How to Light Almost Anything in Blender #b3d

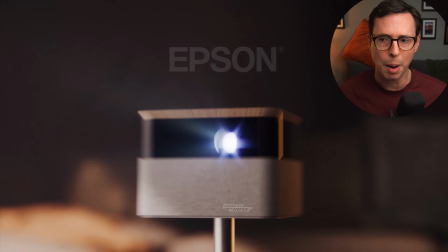0:00 Hello, coming to you off the back of finishing a product viz job for Epson.
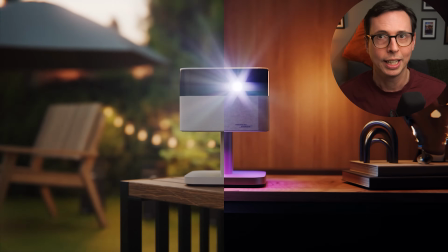0:04 And I thought I'd create a video talking about 3-point lighting, why it's good, and how you can set it up in Blender. Rim light, fill light, and key light. This is a standard for lighting many different subjects. Let's start off with a couple of examples.
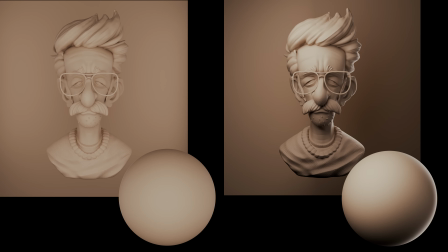0:24 These subjects are inherently three-dimensional, but one feels a little bit more three-dimensional than the other.
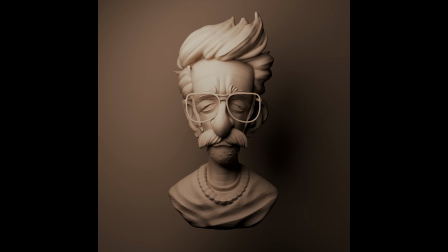0:31 This is largely the reason behind the key, fill, and rim of 3-point lighting,
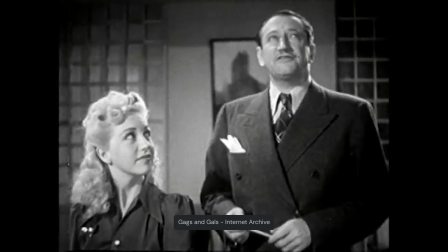0:39 a simple standard that originated from early cinema when shooting inside to best communicate the shapes of the subject.
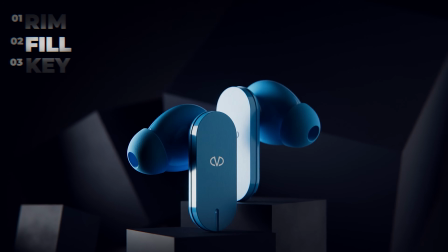0:47 Right, for our example, we are going to light this product here, some earbuds,
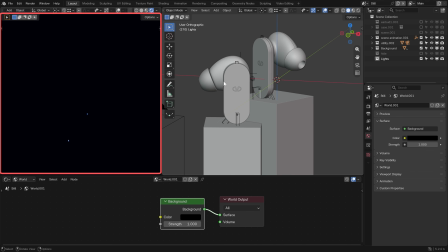0:52 and we have our rendered view on the left and our 3D viewport over here on the right.
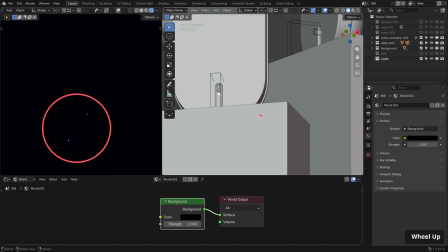0:57 Don't worry about these two blue dots here. These are just emissive lights or status lights on the earbuds.
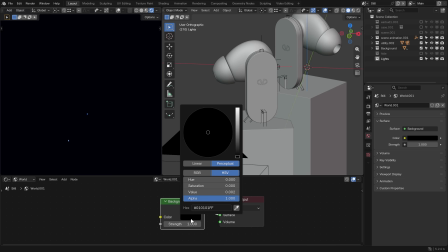1:02 So to start with, our world shader color, the background color is completely black. It usually defaults to somewhere around here, but we don't want any environment light contributing to our scene. We want to lean on and see what our 3-point lighting can do.
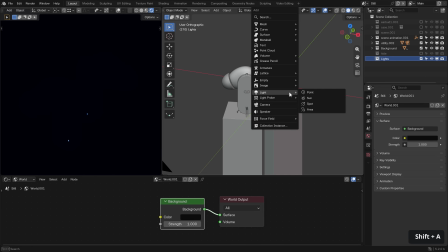1:19 So with that said, let's introduce our first light here with Shift and A. Let's go with light area light.
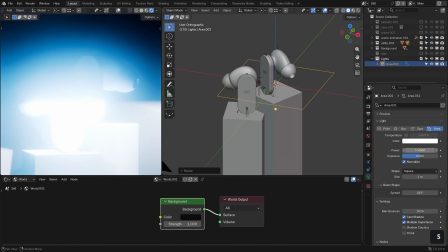1:25 It's way too big. Let's scale it down and reduce the power accordingly.
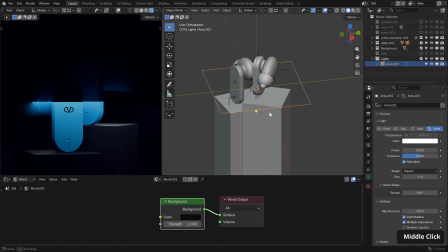1:32 The reason we are using an area light is because this is pretty much what a photographer would choose.
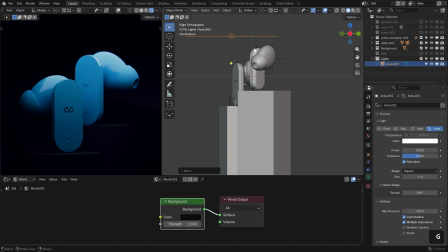1:37 A softbox for a large light source that creates soft shadows and gradient wraps around our object,
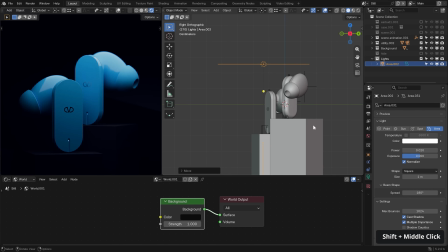1:46 which we will talk about in a second. So I've moved the light above our earbuds and I'm hitting R and holding Control to snap to increments. And we're hitting our 45-degree point here.
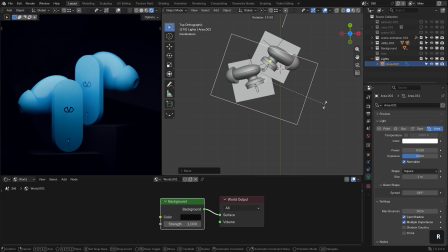1:57 So let's commit to that, position it slightly above, rotate it and move it off to one side. I'm just going to scale mine down ever so slightly. Cool, that's our key light.
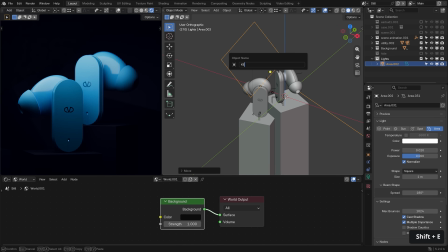2:10 So let's hit F2 and rename it as such. And the reason we have positioned our light above, pointing down, and off to the left, pointing slightly right, is so we can take advantage of the inherent gradients that will create.
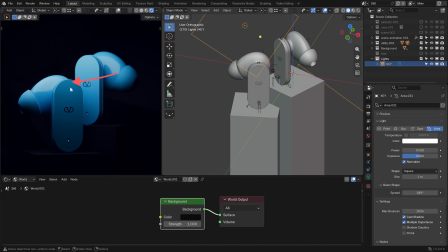2:26 So we have it brighter at the top here, and this reduces down darker, but then horizontally it stays roughly the same. So we are clued into the fact that this is a fairly flat surface. And the same here, because we have more rounded shapes,
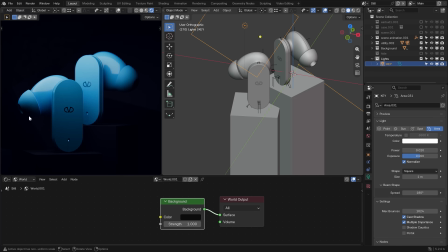2:43 those gradients are affected in multiple axes, and we are again better informed to the shape. You can see it as well if you were to photograph something completely symmetrical and this light were to be dead center,
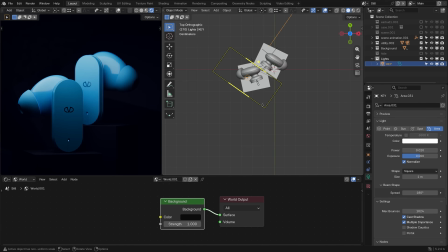2:56 you wouldn't really be able to distinguish left and right. With that said, we are not completely clued in here. We have a lot of dark areas that mask what the actual shape of our object is. Thankfully, our next light, the fill light, which I'm going to create with Shift and D, duplicating this light,
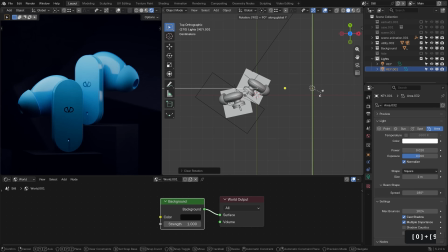3:15 Alt and R just to reset the rotation, then R, then Y, then 90 to rotate it 90 degrees along the Y axis. Let's rename that to fill so as not to get confused.
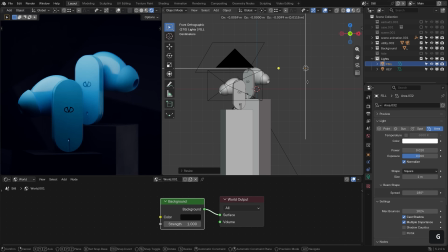3:26 And I'm going to scale it up considerably and bring it somewhere there. And we can reduce the power slightly too.
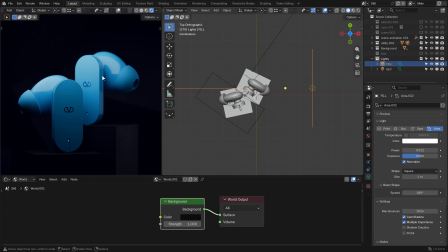3:35 Now the fill light's function here is basically to ensure that at no point does the shading or shadow completely fall to black, obscuring the shape. It lifts the shadows ever so slightly so we can at least see everything a tiny amount.
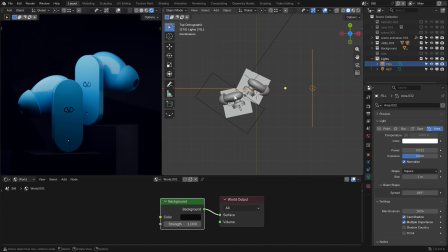3:51 And it is positioned on the opposite side of our key light here because that's where all of the shadow area will be. Okay, onto our final light. So let's Shift and D our fill light, rename it as rim light. This is also called backlight or hair light if you are lighting someone with hair.
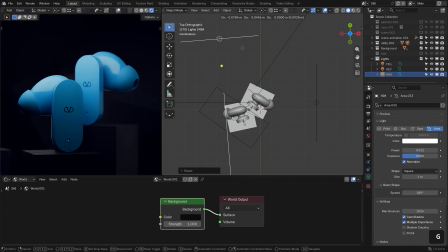4:08 So let's move it to the back here. Scale it up a bit and we can increase the power. And you can see the effect this has quite prominently.
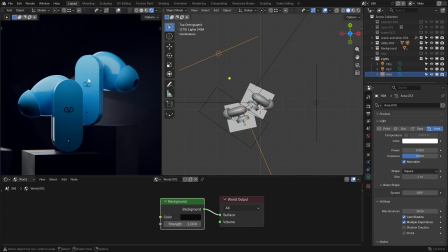4:22 This is the last step in ensuring we fully understand the shape of our object here, because it effectively outlines it. Now the background is quite simple, but if it were complex, you could see how this would do a great job also of lifting it from that
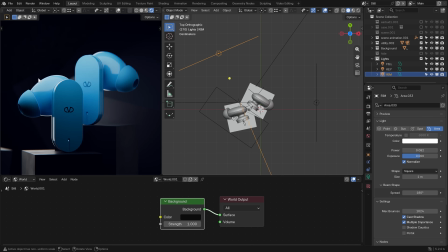4:38 background so you can fully appreciate the silhouette of our subject.
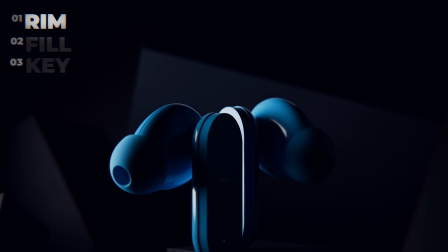4:43 So that is the basics of 3-point lighting and why it is used. It is, however, worth noting that it is more for not getting bad lighting than it is for getting great and appropriate lighting for your scene. But don't worry, I have some top tips to help you progress with your lighting further.
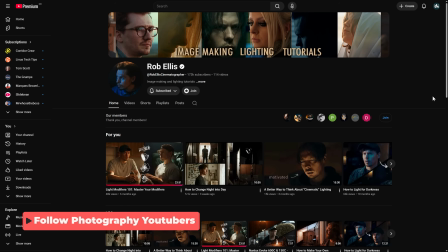5:00 Number 1 is follow photography and cinematography YouTubers.
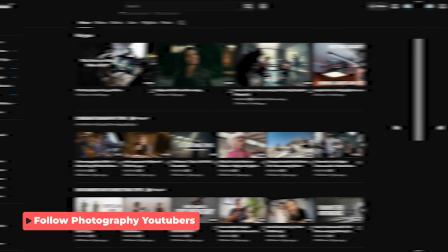5:04 There is a wealth of experience out there, and these channels often offer much more in-depth and considered lighting information.
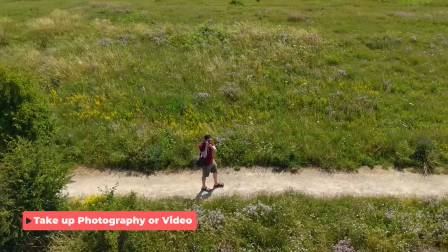5:11 There is a list down in the description. Take up photography or video. Do you want a real-time, realistic sandbox to practice your lighting?
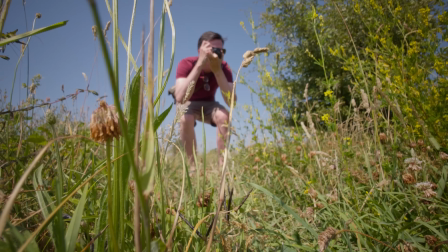5:20 Then there is the real world, and it will placate those people that tell you to go out and touch grass.
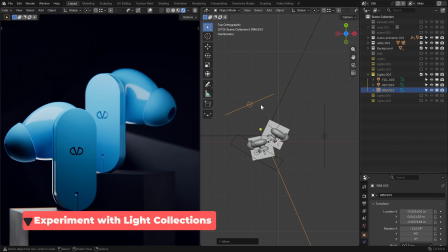5:25 Experimentation.
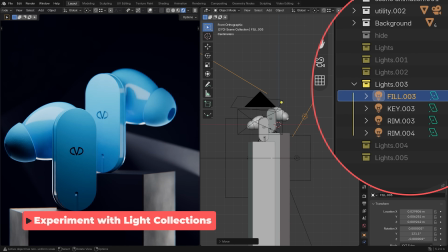5:26 In Blender, I like to commit a few lighting collections up front to give you the space to create a variety of options.
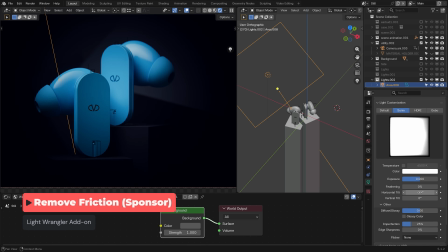5:35 Remove friction. This brings us on nicely to our video sponsor, the Light Wrangler add-on.
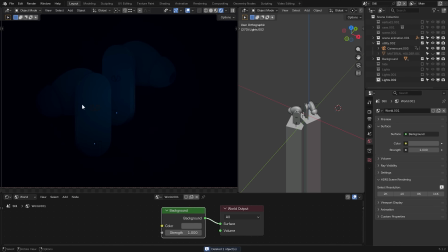5:41 I'm going to relight this scene and show you just some of what it can do. First up, we add a light by right-clicking Light Operations and Add Light,
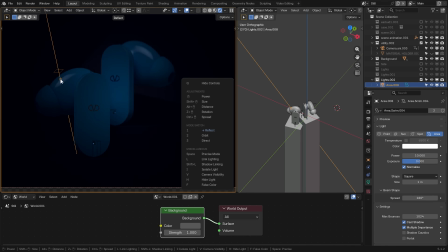5:50 and here we can use the Reflect mode to position our highlight pretty much exactly where we want it.
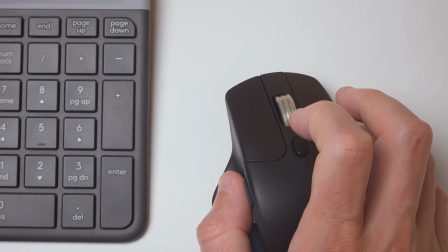5:54 And while doing that, the scroll wheel on our mouse gains superpowers for adjusting the brightness,
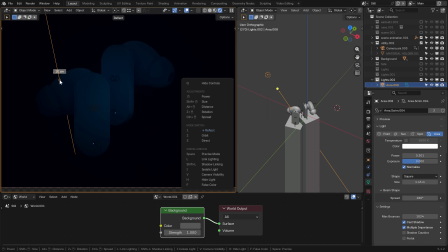6:00 and with the Shift, Control and Alt modifier keys, distance, angle and size.
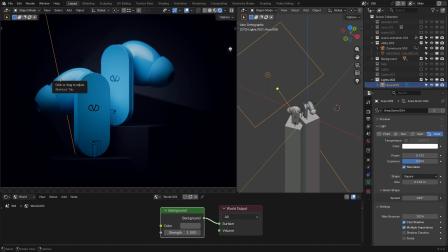6:05 The light is also not just a uniform light, it mimics a softbox with,
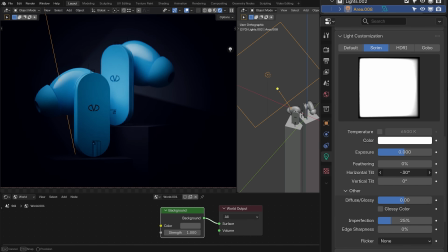6:09 among other things, the ability to virtually tilt it and create these really nice gradient highlights.
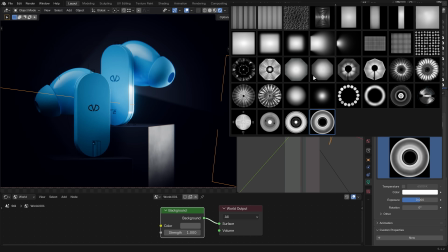6:14 There's also a bunch of real-world high dynamic range lights, including studio lights and gobos to add that little extra bit of visual interest.
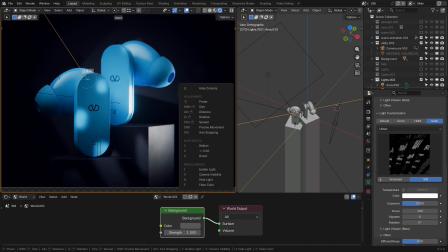6:22 Anyway, this really is just scratching the surface, so if you're interested and you're viewing not too long after the video went live, then there is a pretty healthy discount going on, so you can check it out in the link in the description to find out more. We have uploaded the earbuds used in this video over at
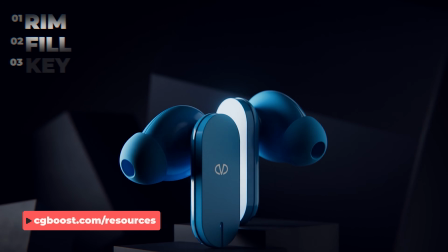6:40 cgboost.com/resources, so feel free to use this scene as long as it is not for commercial use to experiment with lighting, and if you do,
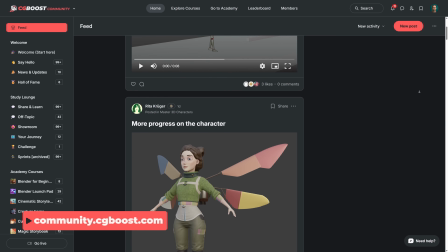6:47 then don't forget to share on the CG Boost community or on social media, and you can mention us on our various handles.
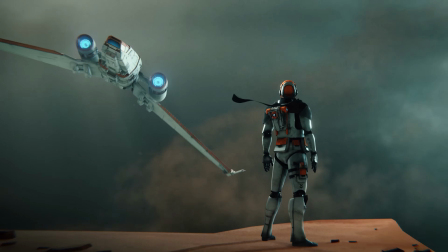6:55 And if you want to dive deeper into the fundamentals, then you might want to check out the Master Cinematic Storytelling course,
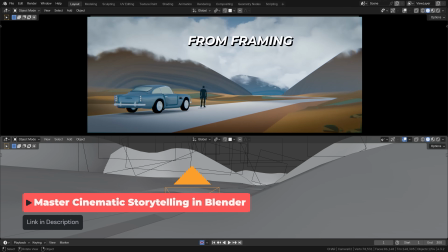7:01 where Martin covers not only lighting, but composition, color theory, depth, value, and a whole lot more.
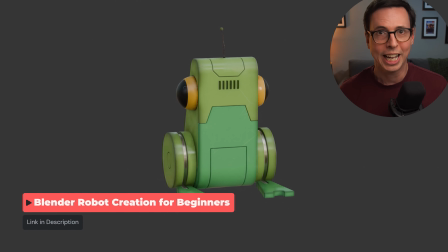7:08 Or maybe you want to join me in creating Frogbot, a full step-by-step production of this little robot frog.
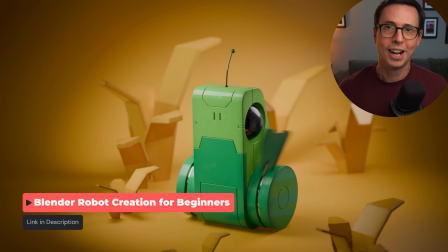7:15 Either way, I'll see you next time, and happy creating.